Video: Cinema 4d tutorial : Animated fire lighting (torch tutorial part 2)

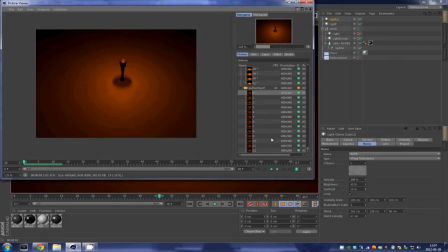We'll give it a little bit more time to render. It takes quite a long time to render. That's because of the area shadows that we added previously. So if we take a preview, as you can see, this animates.
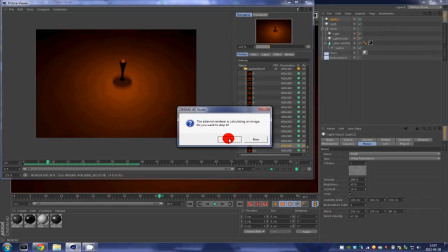This might be animating a little bit too fast, so what I'm going to do, I'm going to crank that velocity down,
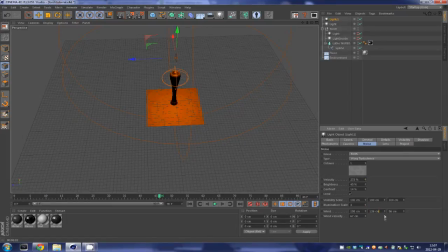and I'm going to crank the wind down as well, to have less animation. So like that should be okay. We are now going to go into the visibility tab, into the general tab, and add some volumetric light to the scene. As you can see, another circle appeared over here,
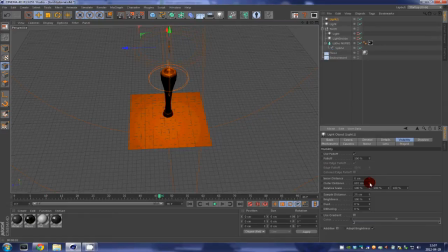and if we go into the visibility tab and increase that, that's going to increase the area of the visible light.
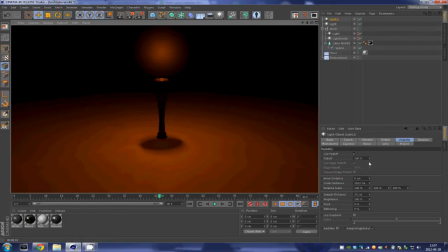As you can see, the light is now visible in this area. We are going to crank that way up. That looks kind of good. And now we are going to increase the Y value of that light so that
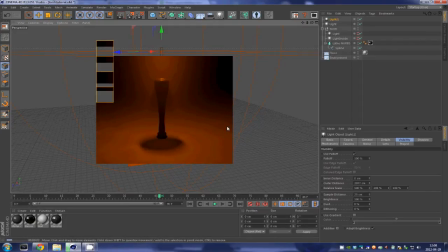it matches the shape of the flames that we are going to add later.
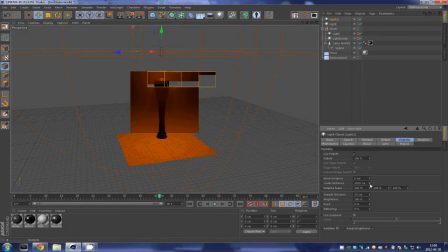So we are going to crank that down a little bit. So as you can see, that lighting looks pretty good. It's also animating. And one last thing that you can do to animate the lighting is to go over here into the animation tab,
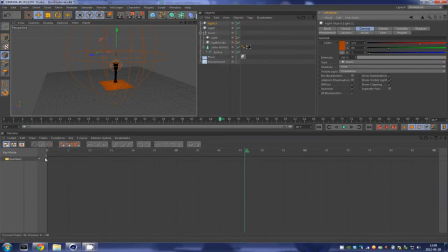select your light, go into general, and keyframe. Sorry, you can... Damn you. All right, you can keyframe the light, the intensity of the light throughout time.
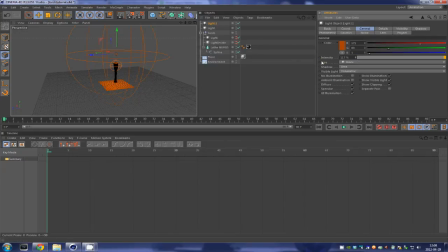So let's say I keyframe this at 170. At 15, 16 frames, I put that up to 150.
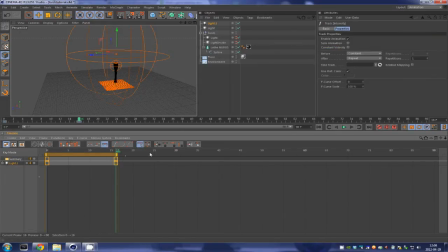And when you go into the light, you right click. So like after, repeat after, it's going to always repeat between these states of lightning. And if we go back to our standard view over here and hit play, as you can see,
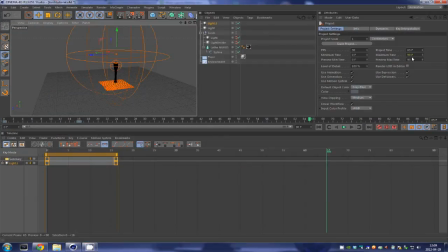all right, you have to go back into the animation, select the light and put like 1,000 repetitions.
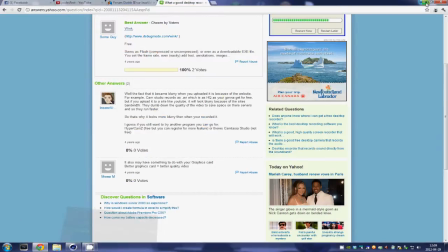Now, sorry for that.
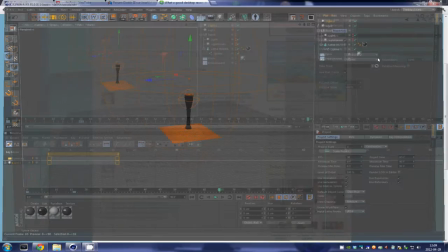If you go back into the normal view and we hit play, we can see the light animating like this.
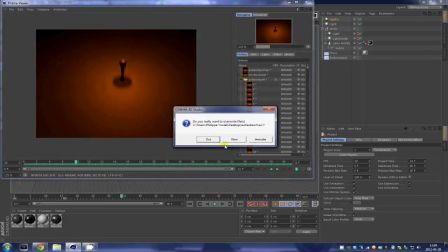And if we hit render over here, we can see,
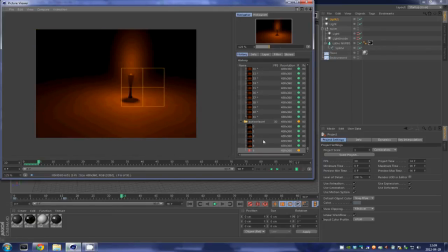we'll be able to see the light animating by adding lots of keyframes and putting them on repetition. You can ensure that you get really cool looking lighting.
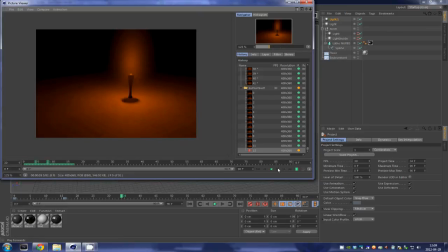As you can see, we have a preview over here. It doesn't look bad at all. It simulates the varying intensity of a torch. So here we have our blurry things moving on the ground as well.
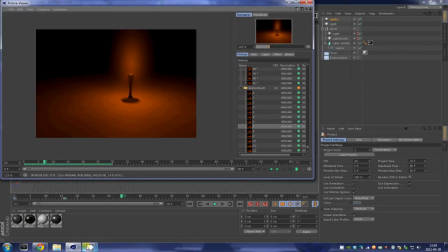So I think it looks pretty good for the moment. Thanks for watching. Be sure to keep an eye out for part 3, in which we are going to see how to make the fire for our torch. So thanks for watching.
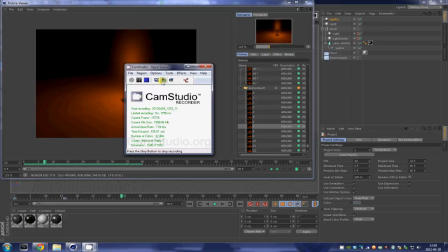Have a nice day.